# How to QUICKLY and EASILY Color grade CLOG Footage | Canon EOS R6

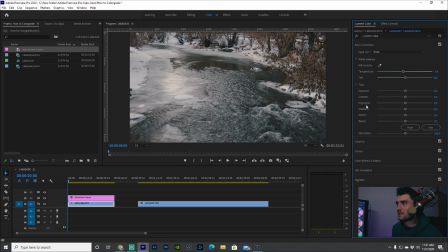(4:11)
And then from there, I just want to start adjusting things as I see fit. So here I want to really bring the whites up. I want to create more contrast in the image. So I'm going to take the whites, I'm going to drag these up a little bit. And then I'm going to take the shadows and drag these down just a little bit more to give it more of that
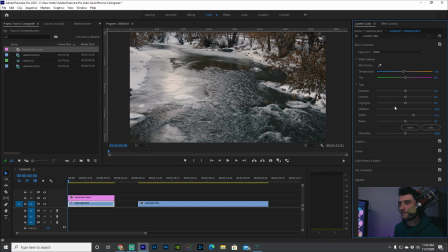(4:29)
cinematic look and that cinematic feel, to give it just a little bit more contrast. And honestly, you could stop right here. This is actually a pretty good stopping place for most people. This image looks really good. Let's just play this back.
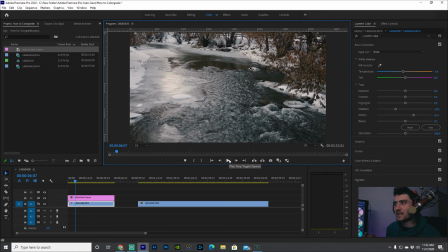(4:47)
So yeah, I think I like that. That looked really cinematic. If you wanted to say, make it a little bit more happy and make it look like it was done at sunset or sunrise, you could drag this up and you get a really warm image. Of course, that's horrible right there. I would probably, you know, boost the blues in this image a little bit more.
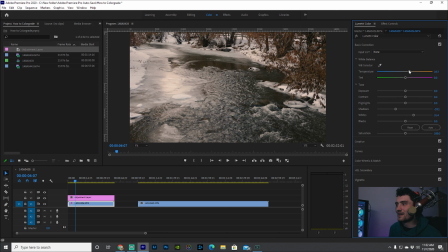(5:06)
I think that's almost just a little bit too warm, but something like that makes it look like it was done early morning or a late night. And yeah, so you can kind of just play with this look however you see fit, but I think I like it right about there. And I might even just bring these highlights up just a little bit more,
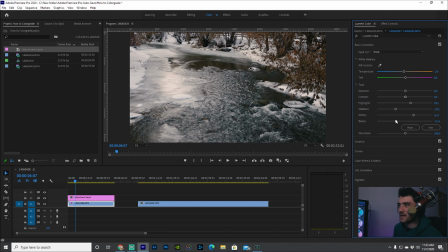(5:23)
and then bring the blacks down just a tad bit as well, just to create a little bit more of a contrasty image. I kind of like the way that looks right there, so I'm gonna leave that clip right where it stands.
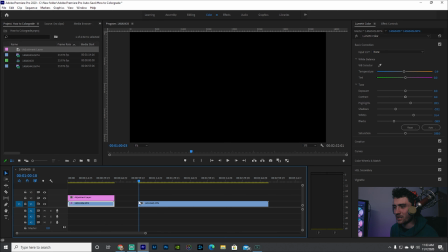(5:36)
And so let's go over to our other clip. Again, this is gonna be a really quick video. I'm gonna go ahead and create a new adjustment layer,
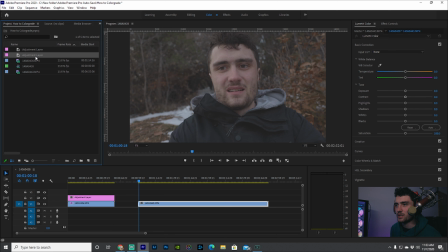(5:45)
like we said before, same resolution, and drag that on top of my footage.
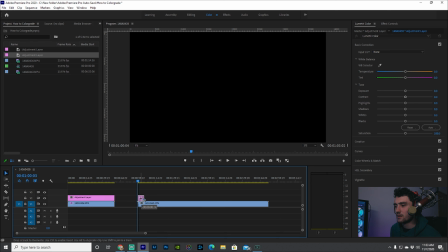(5:50)
I want to find a good stopping place where there's not as much motion going on.
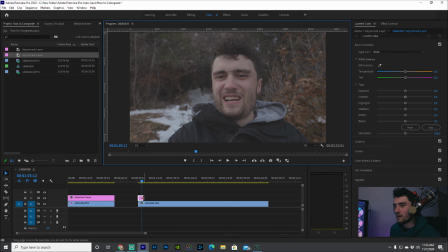(5:58)
So I'm going to stop like right here. Of course, I'm going to drag this adjustment layer across the footage. And first things first, I'm going to go to creative here,
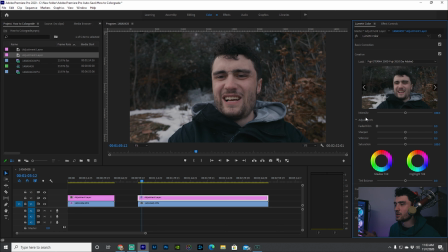(6:07)
add this stock Fuji LUT Zaterna, and that just gives it a lot more contrast to the image. And then under base correction, I'm going to drag the blacks down to really give that contrasty look to my jacket.
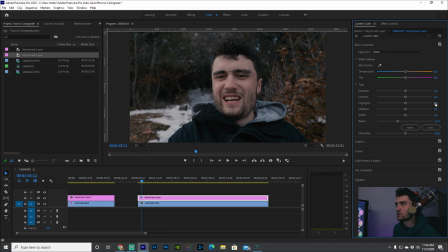(6:21)
My skin tones honestly look pretty good here. I don't need to change much more about it. I'm going to go ahead and drag the shadows down a little bit more. And then I'm going to drag the whites up and the highlights up just a little bit more to really give it that contrast and that pop.
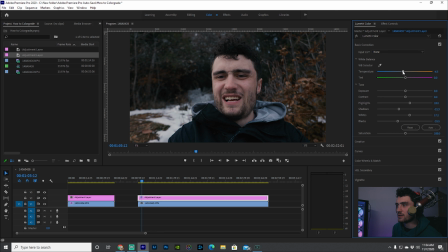(6:36)
I might even bring it a little bit to the colder side, just to really emphasize how cold it was outside during that moment. And then from there, you can really take it whatever direction you want. You can add a little bit of saturation to really get those skin tones to pop, or the leaves in the background.
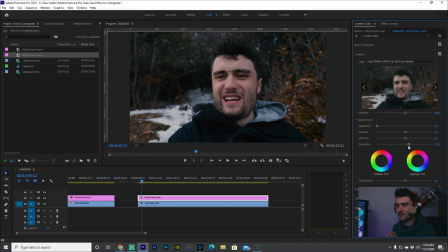(6:54)
Of course, you're not doing any masking or any type of thing like that when you are a beginner. So I'm gonna go ahead and reset this to 100. And I would probably be pretty happy with this image, honestly.
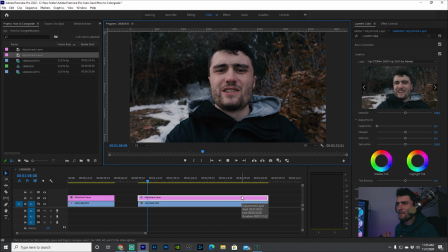(7:13)
It really has a lot of contrast, it has a lot of depth, it makes it look cold outside, and my skin tones look good as well. So that's your little quick tutorial. This is like a super simple edit, a super simple way of, you know, color correcting this footage without having to do it how we would do it in a professional shoot,
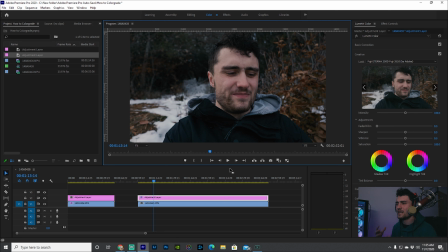(7:33)
with going in and doing masks and color correcting each individual color within the spectrum. But yeah, this gives you guys a super simple way of taking this footage from a flat log footage and turning it into fully color,
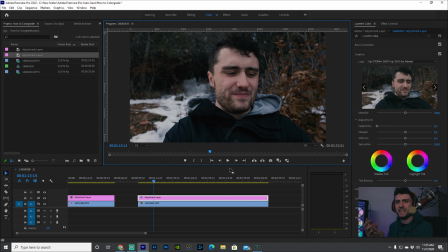(7:49)
contrasty, pop, crispy image. So thank you guys so much for tuning in today. If, again, you like this content, drop a like down below, subscribe if you're new around here, and I will catch y'all on the next one. Peace.